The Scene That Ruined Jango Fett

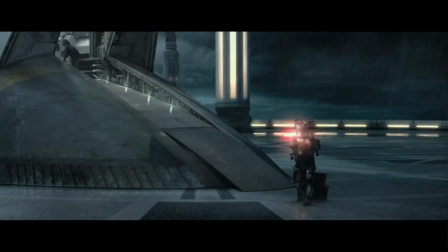(0:00)
Okay, look, we all know it's no secret that Star Wars Episode 2 is all over the place when it comes to great moments and less than stellar moments, although at this point still memorable in the 20 plus years that Episode 2's been around. But there's one scene that no one ever talks about that's been bothering me since the second time I saw it in the summer of 2002. And yes, I'm old enough to have split my childhood between knowing a time where the original trilogy was the only Star Wars in existence and also being a prequels kid. Hey filmmakers, my name is Ryan, and welcome back to the Filmmaking Notebook, where we deep dive into just a single filmmaking element in 5 minutes or less.
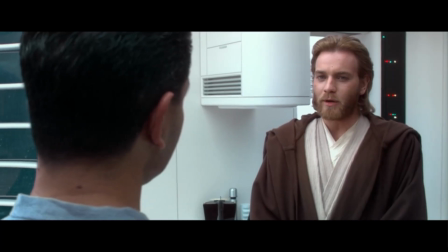(0:32)
And we might actually hold to the 5-minute rule this time. If you saw my previous video where we break down the absolute genius of the scene where Obi-Wan Kenobi meets Jango Fett, you'll remember I mentioned that there's a missing element that would really have elevated that scene to perfection levels. And if you missed that video, I'll link it here. But what's really missing from this scene is a layer of tension.
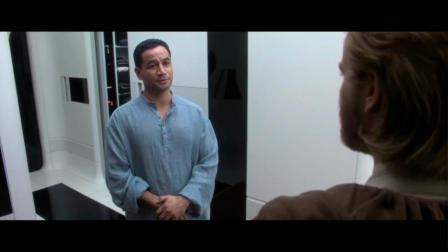(0:51)
Sure, there is unspoken tension between Obi-Wan and Jango, but there's a lack of what we call audience tension, because we,
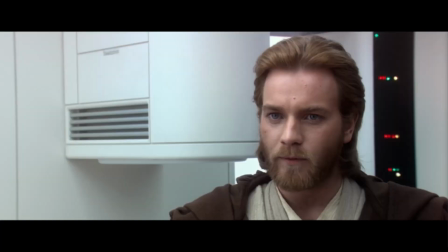(0:58)
the audience, already know what Obi-Wan is seeking to determine, which is Jango Fett the bounty hunter Obi-Wan is looking for? Or is he not? We know this, Obi-Wan doesn't. And the scene where Obi-Wan meets Jango is undermined by the moment earlier in the movie where Jango Fett meets with Zam Wesell.
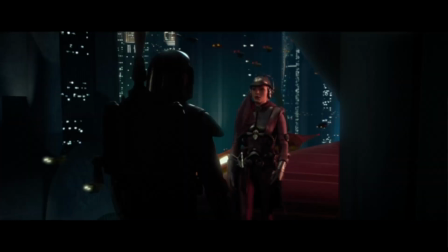(1:14)
And that's because this scene reveals from the get-go that Jango Fett is indeed behind the assassination attempts.
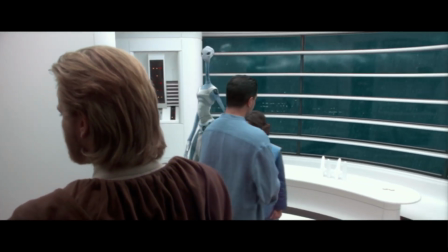(1:19)
At least he was the one hired for it. And then by the time we get to the Obi-Wan scene, there's never a doubt that Jango is the bounty hunter Obi-Wan is looking for.
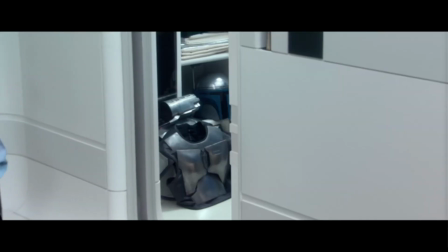(1:25)
Granted, we don't actually see the armor until midway through the scene, and even then, it's only a glimpse, but in 2002, everyone who saw the movie knew what Fett's armor looked like, so this quick shot is little more than confirmation for Obi-Wan,
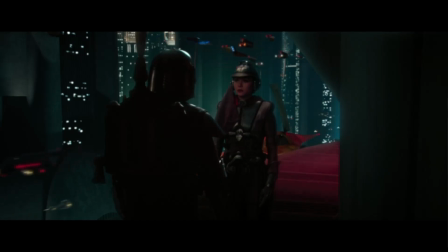(1:37)
than confirmation for us, the audience. But if this early Jango Fett Zam Wesell scene had been eliminated from the movie entirely,
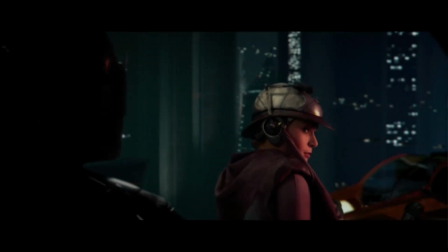(1:44)
there would have been an extra layer of tension for the audience to feel later on, as we would have also been trying to guess,
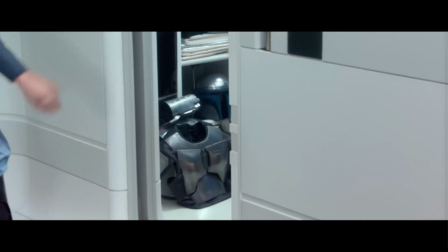(1:50)
alongside Obi-Wan, if Jango is the correct suspect, or is he not? The quick shot of the helmet and the armor on the floor would have truly added some additional suspense at that point, since all we would have seen of Jango is a quick faraway shot of him rocketing to the air like 30 minutes earlier.
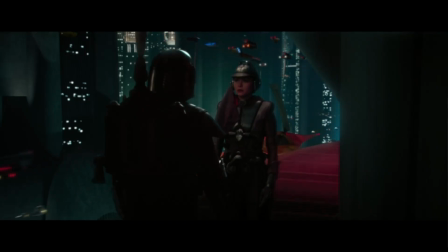(2:06)
Definitely not enough to make a 100% judgment call. The irony though is that the Jango Fett Zam Wesell scene was not in the original shooting script. This scene was added during pickup shoots like a year later in order to give more clarity to the assassination attempt, to increase the feeling of danger for Padme. But this was done at the expense of mystery and tension in the middle of the film. George Lucas himself says, "I added that scene to show that our heroes were in peril.
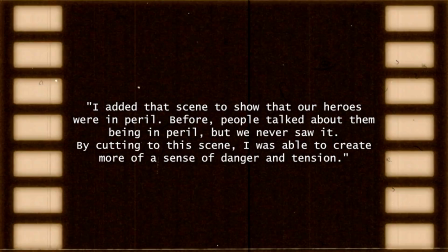(2:29)
Before, people talked about them being in peril, but we never saw it. By cutting to this scene, I was able to create more of a sense of danger and tension." Seriously, zero disrespect to George Lucas, who created one of the best franchises of all time, but I disagree.
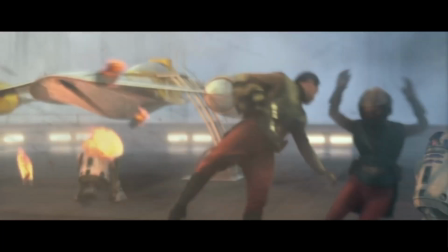(2:43)
We saw the danger and sense of peril immediately with the destruction of Amidala's starship,
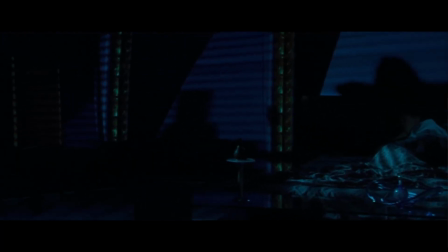(2:47)
and it's the mystery of what the next attack might be that adds tension, rather than seeing the bounty hunters making their plans.
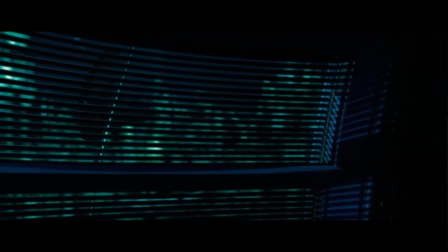(2:54)
Imagine if the very first time we saw this assassin droid was when it crept up to Padme's window.
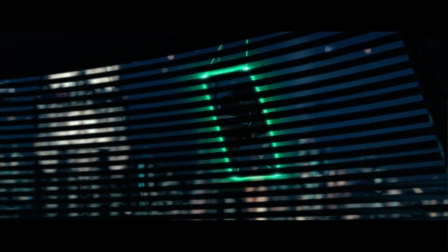(2:59)
We wouldn't know where it came from, who sent it, and that's innately more mysterious. The added mystery would then rack up the tension because we don't know the villain's exact move here.
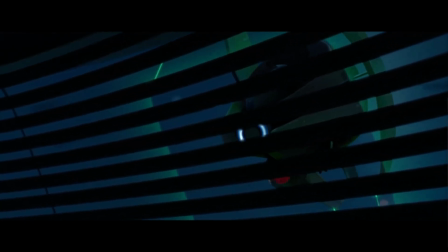(3:08)
Is this the only assassin droid? Are there other unexpected dangers? This thin line of not knowing all the details, but also knowing that something bad is coming, would only serve to increase our feeling of tension and suspense. Not to mention making Obi-Wan's investigation more uncertain. What can you do? This added scene ended up in the movie, and that's that. But tension is something that's incredibly important to master as a writer, so check out this playlist where I'll be adding more lessons on how to learn the skill of writing tension and suspense. But until next time, get offline and go create something epic.